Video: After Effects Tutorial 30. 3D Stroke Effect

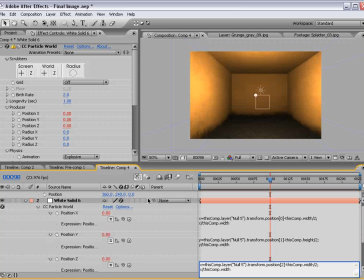[8:09]
But because Z starts out at 0, we want to take all of this off and simply do X, or let's change the variable, Z. And basically, we want to do Z divided by this comp's width.
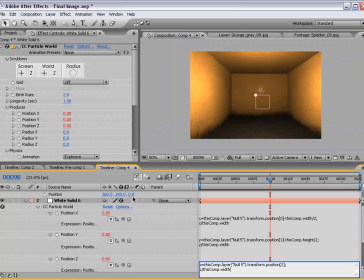[8:27]
A shorter version of this expression would simply be this value divided by this comp.width, but just in the style of the other three, I figured it'd be best to do it that way.
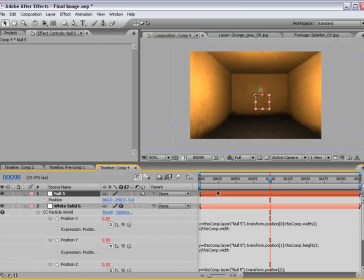[8:41]
Now that these are linked up to this null object, we should be able to move this null object around and the particle should follow it pretty well. So if I say we're to add an expression to the position of the null, like
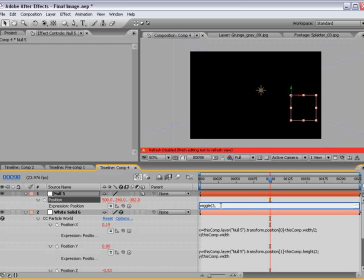[8:59]
wiggle 3, 50,
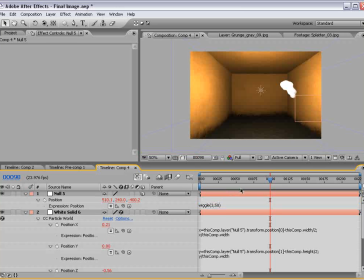we would get this right on effect. In fact, let's change it to 100.
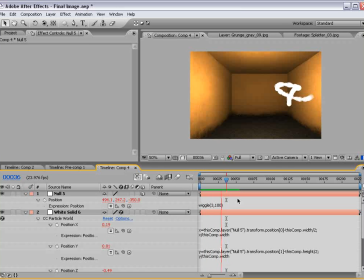[9:14]
Okay, so you see what's happening here. You see the potential. So now let's go ahead and set this particle system up.
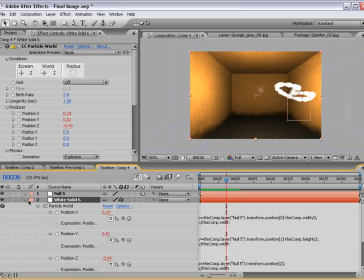[9:22]
Now that we've created a way to adjust its position, let's go back in and adjust the look.
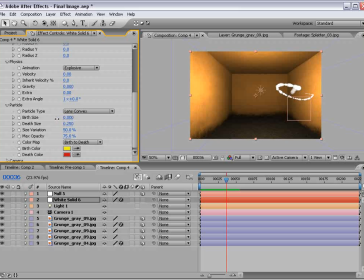[9:28]
So firstly, let's bring the birth size and the depth size down, and then bring the birth size up just a little bit so that it starts out thick and then kind of fades out. Also, we'll make the birth rate a lot more so it fills in, maybe 75.
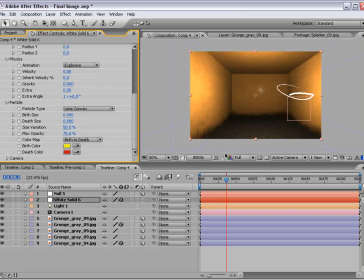[9:48]
And let's make the birth size a little bit smaller so it's a nice, thin-looking particle streak. Okay, so I say that's looking pretty good for our first try.
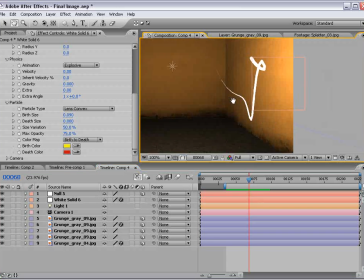[10:00]
And now what we want to do is just enhance it a little bit more.
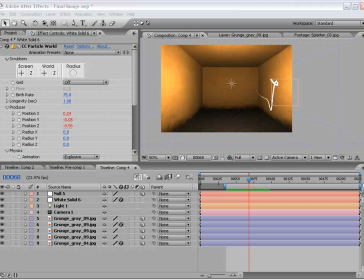[10:05]
If we go into the options for the particle world effect, we get this funky little menu.
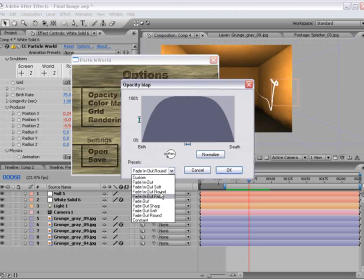[10:10]
But if we go to the opacity map, we can change it to fade out round.
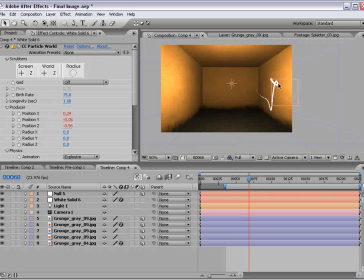[10:17]
And that way, the particle starts exactly at the tip of our null object.
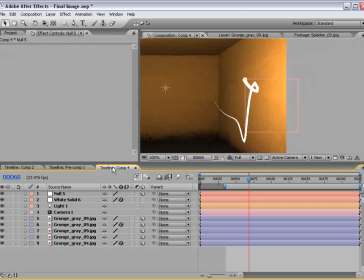[10:24]
Because otherwise, it sort of fades on.
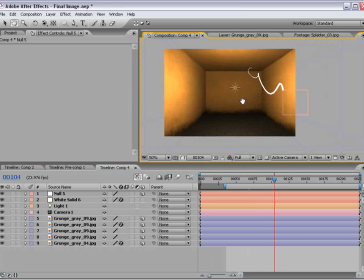[10:26]
And this is just a better way to get the particle to start right away instead of having a slight delay.
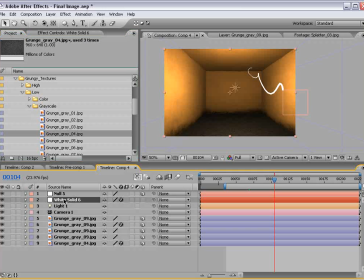[10:35]
Next thing we want to do is let's organize this again. We'll call this particles, and we'll call this point.
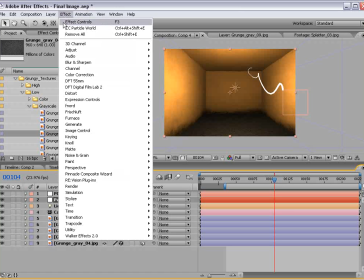[10:46]
And let's go ahead to our particle, add a glow. So I'll choose effect, stylize, glow.
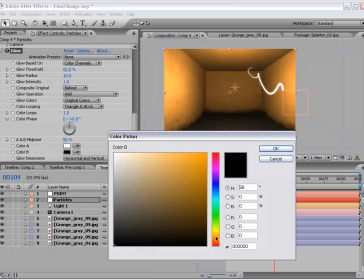[10:52]
And we'll change the color B to like a nice orange color.
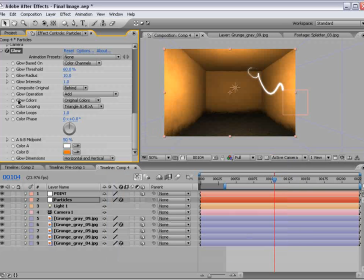[10:58]
And we'll change the glow colors to AB colors.
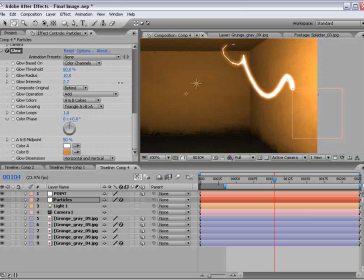[11:04]
And just increase the intensity and the radius just a little bit.
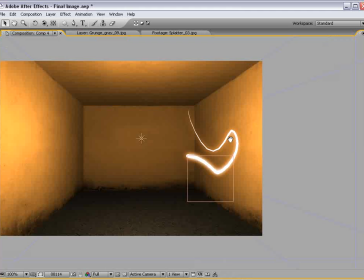[11:11]
Okay, let's check it out.
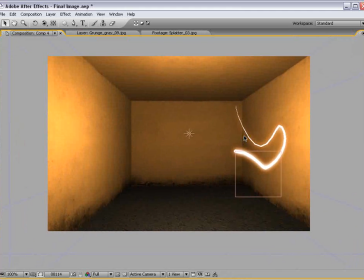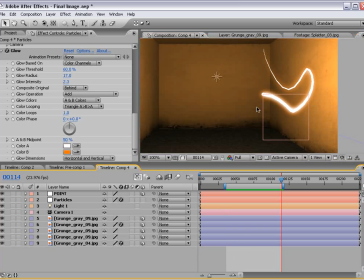[11:19]
And there's some other things we can do to enhance it as well.
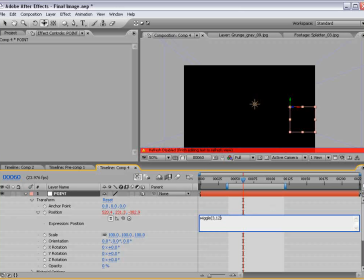[11:23]
I'm going to go ahead and delete these keyframes and increase the wiggle expression so that we can just see some random movement.
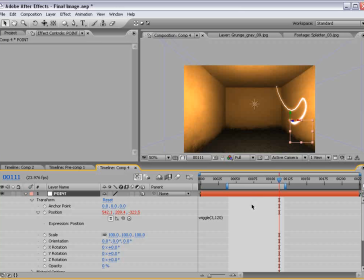[11:32]
And I want to show you some other ways to work with this effect. If we take this null object and just move it,
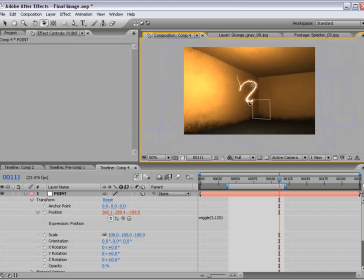[11:41]
that works pretty well. And remember, we are in 3D space completely. Okay.
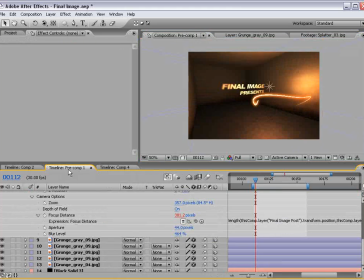[11:50]
Remember to turn on the camera depth of field to even make it more impressive, like you see here.
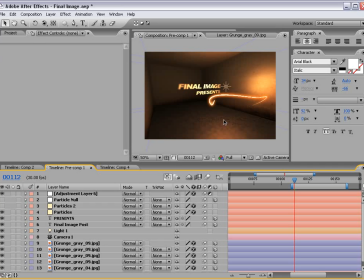[11:58]
Okay, well, I hope you found this tutorial useful. My name's Andrew Kramer, and you can find me at creativecow.net in the After Effects forum.
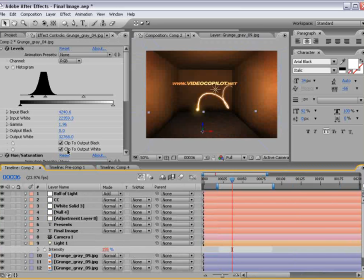[12:05]
And of course, you can visit my site,
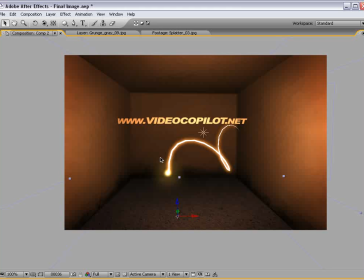[12:11]
www.videocopilot.net. We have a bunch of great tutorials and products. Anyway, I'll see you next time.